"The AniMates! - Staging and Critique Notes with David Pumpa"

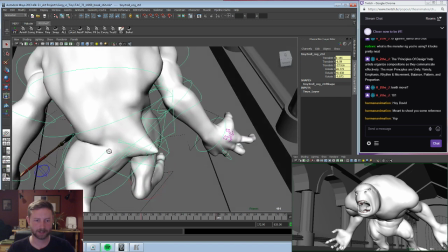[24:39]
So get that, and oh man, we're actually gonna have to twist these hips a lot more.
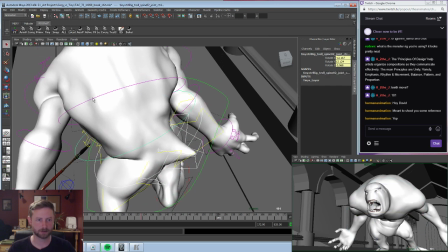[24:46]
And then get these moving in the opposite direction. Which hopefully doesn't gimbal the shit out of everything.
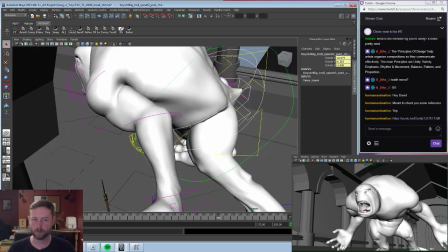[24:55]
Boop.
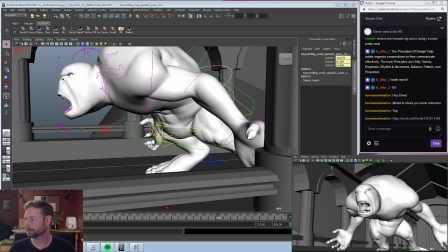[24:58]
Where are they? I can't see them! What is this? 158. I'm gonna mute that real quick.
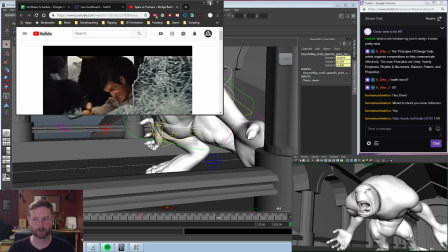[25:15]
Apes vs. Humans.
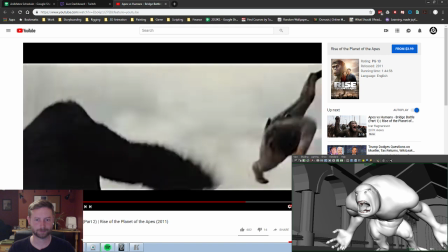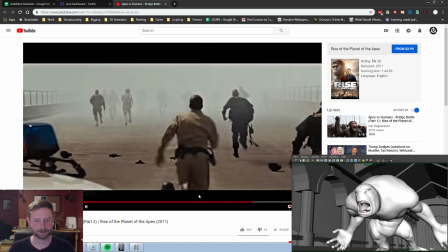[25:23]
Oh yeah, that does relate.
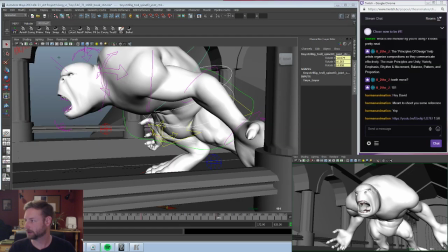[25:27]
Cool. I'm gonna put you up to the side because I'm definitely gonna use you later.
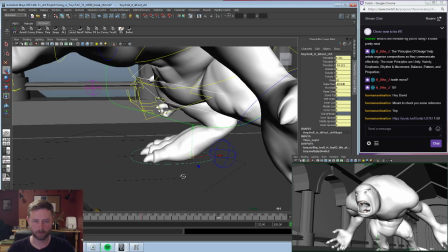[25:34]
But right now, just trying to touch up on that first note. Trying to get him really pushed out, working on that pose.
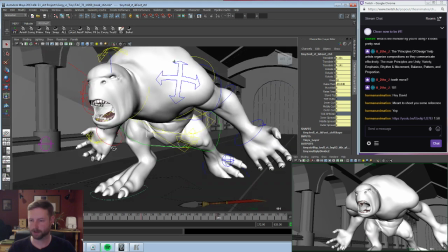[25:43]
And then right here.
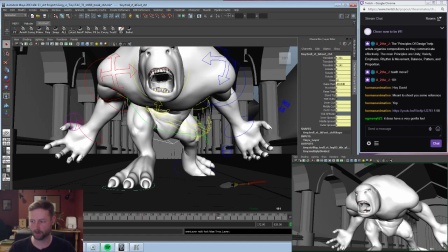[25:50]
And we can even turn the layer on and off just to see the difference. So already, even with just those two keys,
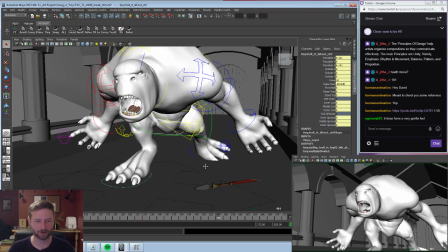[25:58]
yeah, he does have a very gorilla feel, and that was kind of what I was trying to capture in my original reference, but I did a pretty poor job,
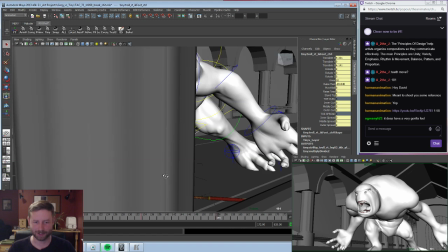[26:05]
I'm gonna say.
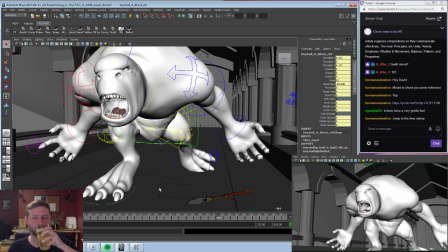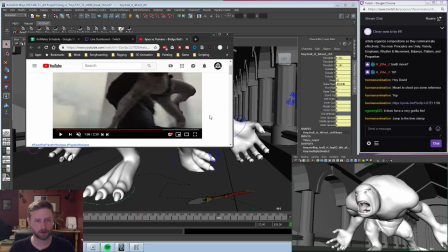[26:13]
There's a timestamp.
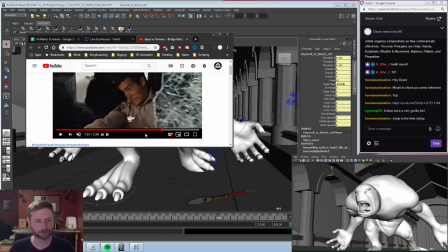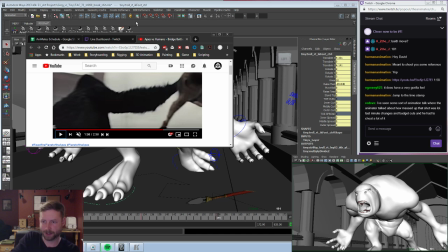[26:23]
Seen some animation talk where the animator talked about how messed up that shot was. Last minute changes in budget cuts, he had to cheat a lot of it. Yeah, that's the same with any production.
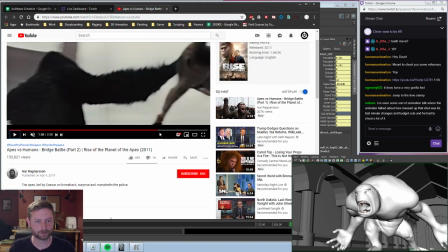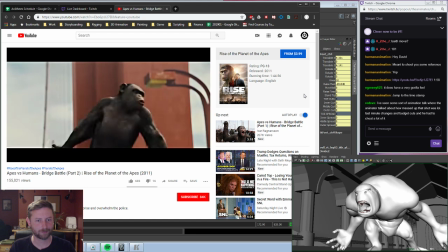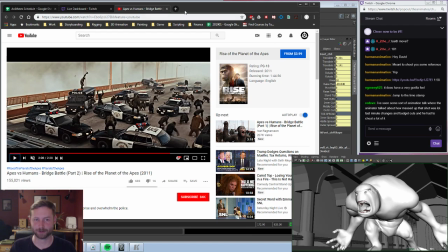[26:44]
Yeah, that's more the feel I was going for. Just tossing helmets around.
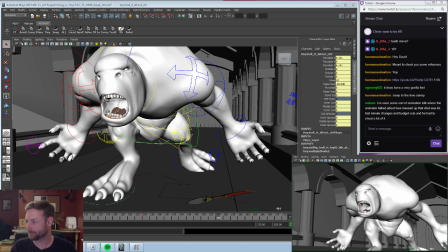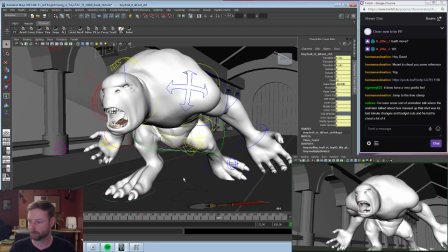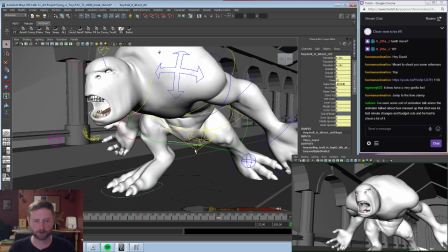[26:59]
Alright. So let's see what else we can do. Maybe I bring him down further.
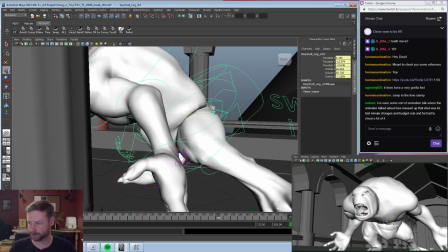[27:08]
Probably push this body even further then. Don't break the leg.
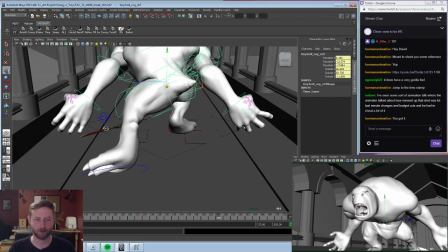[27:14]
Don't break the leg.
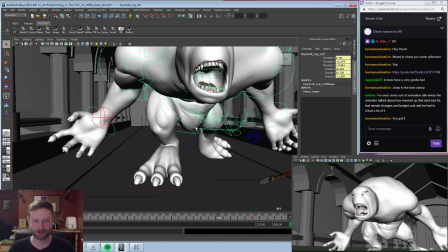[27:19]
Probably gonna split this guy right down the middle here.
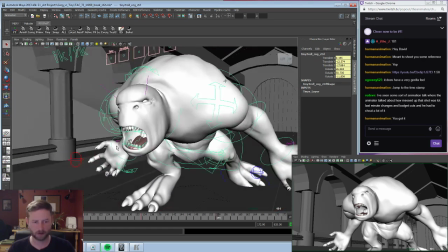[27:25]
Okay. So that's one thing we can do.
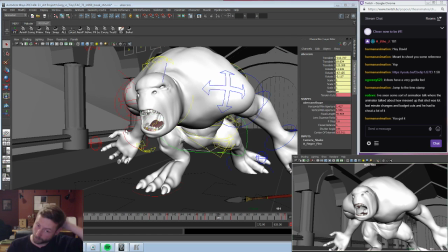[27:29]
Now let's see what we can do with our camera. So I had him start out pretty far.
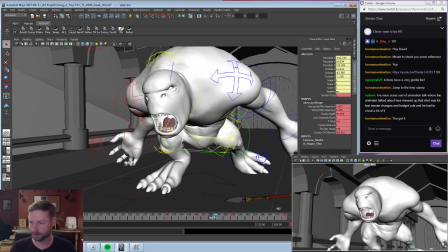[27:36]
Looking at this shot right here, we could probably push in a lot tighter.
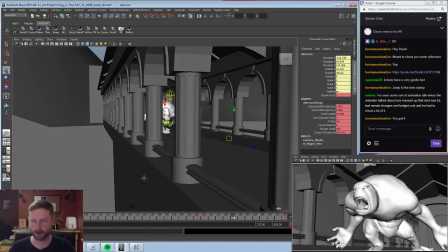[27:42]
So let's just say we're focusing on just this frame. We could probably do something like
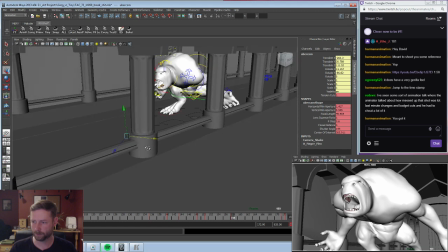[27:55]
something more like that.
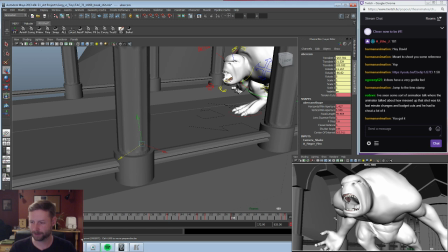[27:59]
And we're doing some compositions over here too. So like for instance, this arch is kind of brushing right up against his face. His shoulder's kind of in line with this pillar here.
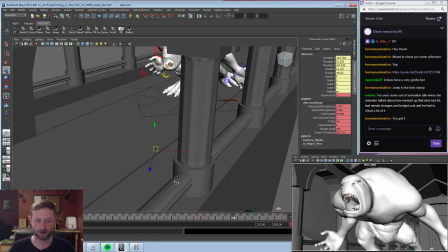[28:10]
There's way too many coincidences. So I'm gonna see if I can't
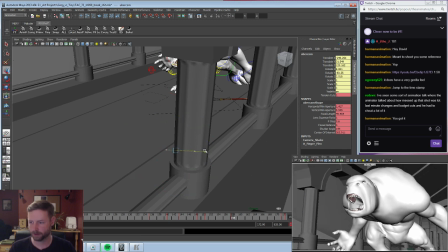[28:16]
move shit around and break that up a bit. There we go. That puts him a little more into the foreground.
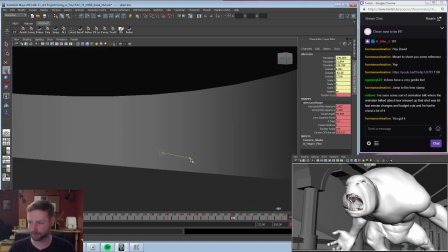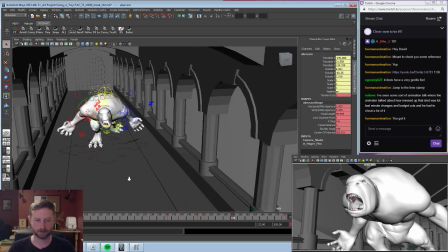[28:28]
And let's just try that. And obviously it's gonna be completely different than the previous keys, so.
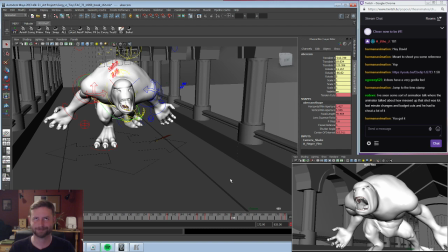[28:39]
And actually, let's do, I hate to do it. Should I?